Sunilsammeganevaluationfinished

Our group's media product follows and develops the conventions of the genre.
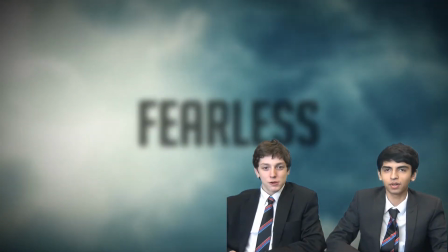[0:15]
Our genre is a hybrid between thriller and horror, as it has conventions of both.
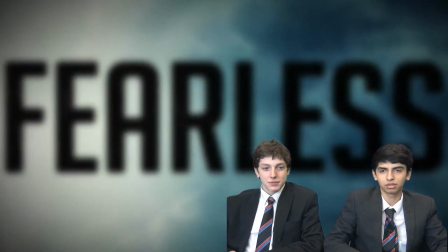[0:21]
This meant that we were making our media products. This allowed us to add different conventions from horror and thriller. For our film intro, we used several conventions from the horror genre. For example, a common theme in horror is a dark atmosphere, which we created by low-key lighting, which is produced in the editing stage of the film, as well as the suspense from the music and sound effects,
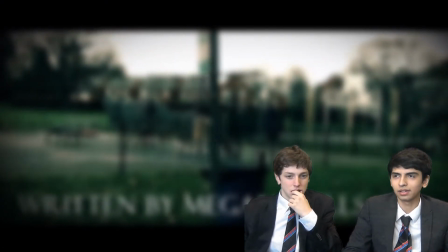[0:45]
which we added. We also added the bit where the protagonist is facing death or danger.
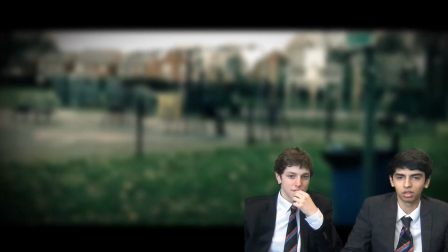[0:53]
We also used several conventions from the thriller genre. For example, there was a mystery feeling to the video.
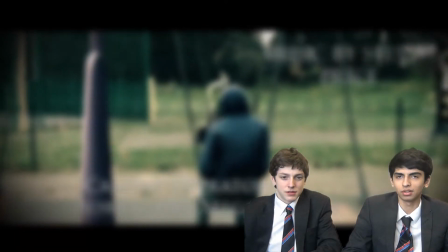[1:01]
The protagonist and the antagonist may battle themselves and each other, but not just on a physical level, but on a mental one as well.
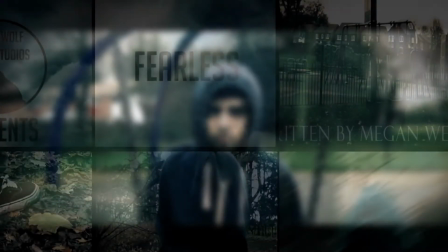[1:10]
For example, when dreaming. This is the contact sheet for our opening sequence.
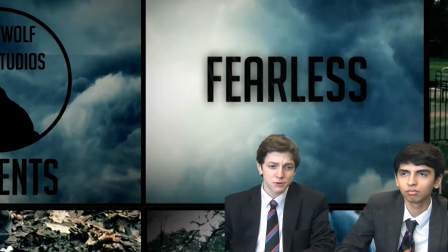[1:17]
The first frame or picture is our brand name in the title sequence.
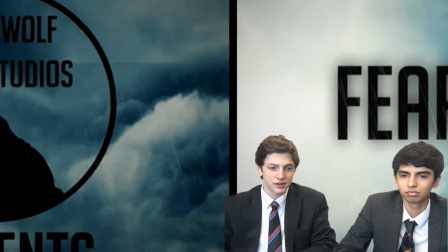[1:22]
We decided to have the title sequence first, as the text in the entire film isn't cluttered with people's names.
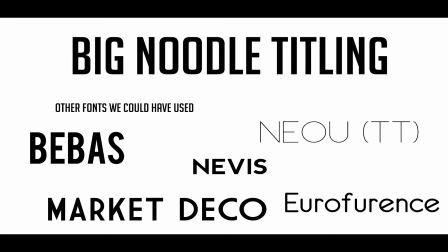[1:29]
The font that we chose was called Big Noodle Titling. We use this type of font as it gives off a dark, scary feel to it, and it doesn't have any fancy writing. It is also very simple with the shape it gives.
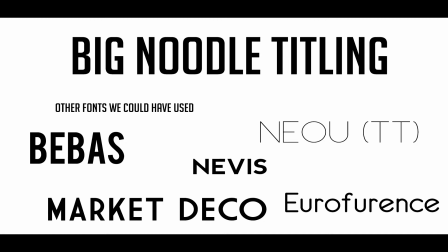[1:41]
We found it on thefont.com, which is a really good font site to find fonts for any type of category. We also added a dark instrumental song to give the viewer a scared feeling when they watch the opening sequence.
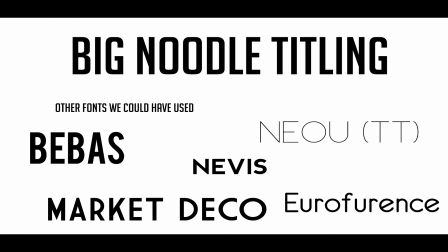In our title sequence, we made the video to be in the clouds. We had the inspiration from all the Harry Potter openings.
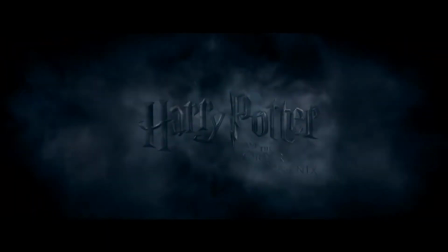[2:13]
This fits the conventions of horror and thriller, as the dark colours of the clouds foreshadows the events of the future of the opening sequence, and something bad may happen in the future of the opening sequence.
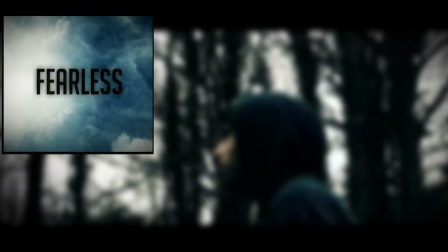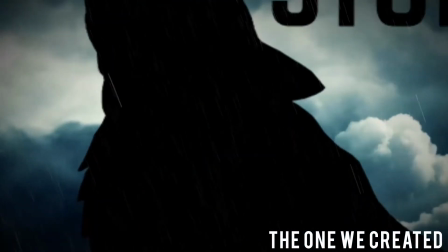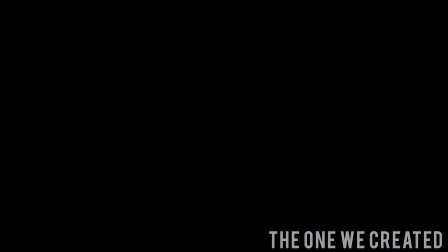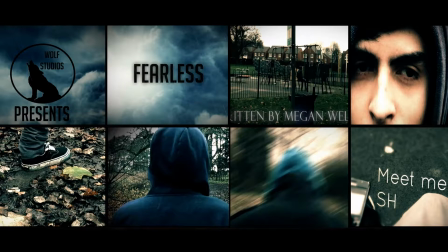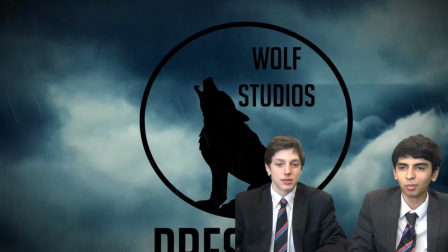[3:10]
The second frame we chose is at the end of the title sequence. We decided to have our main title in our title sequence because it
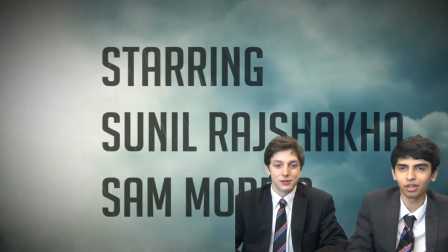[3:18]
gives the atmosphere in the movie and gives the viewer to think about what the title means when they are watching the whole opening sequence.
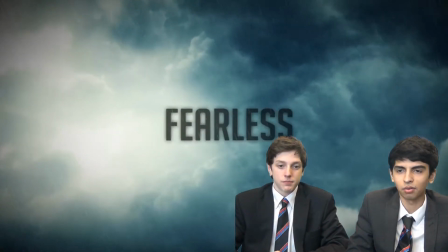[3:26]
To make our title sequence scary and eerie, we had our text to have a glow effect in black.
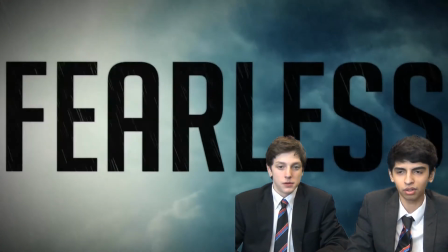[3:31]
This makes the title to look good rather than having the text without doing anything at all.
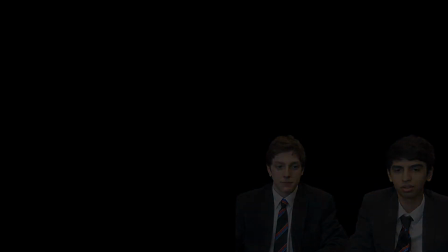[3:36]
This fits the convention of horror as it makes the text alive and distorted. The third frame we had is at the start of the opening sequence.
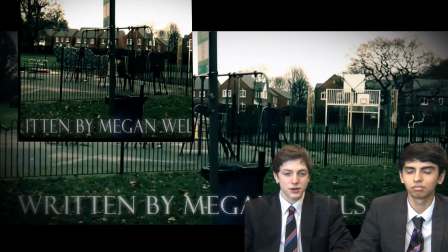[3:45]
We used an established shot in this scene. The third frame is to represent our costume and the background.
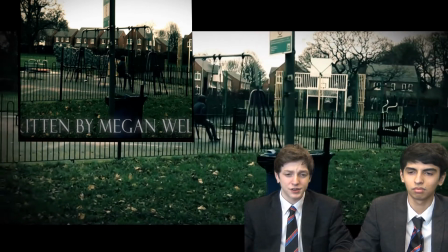[3:51]
It is of the playground and the teenager sitting on the swing.
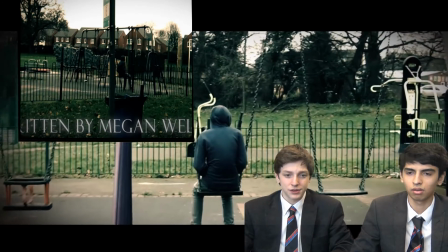[3:55]
We made our actor wear a hoodie as we wanted the actor to look like a teenager.
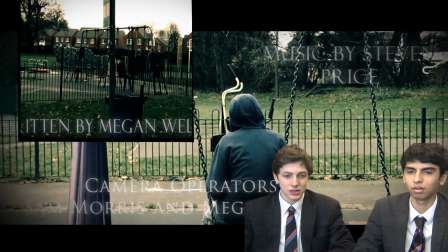[4:02]
And that is our target audience. It also helps the audience to understand who is who.
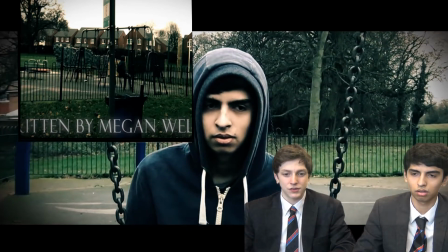[4:10]
This fits the conventions of a horror, as the clothing of the villain fits the horror conventions, as it makes the villain unknown and dark.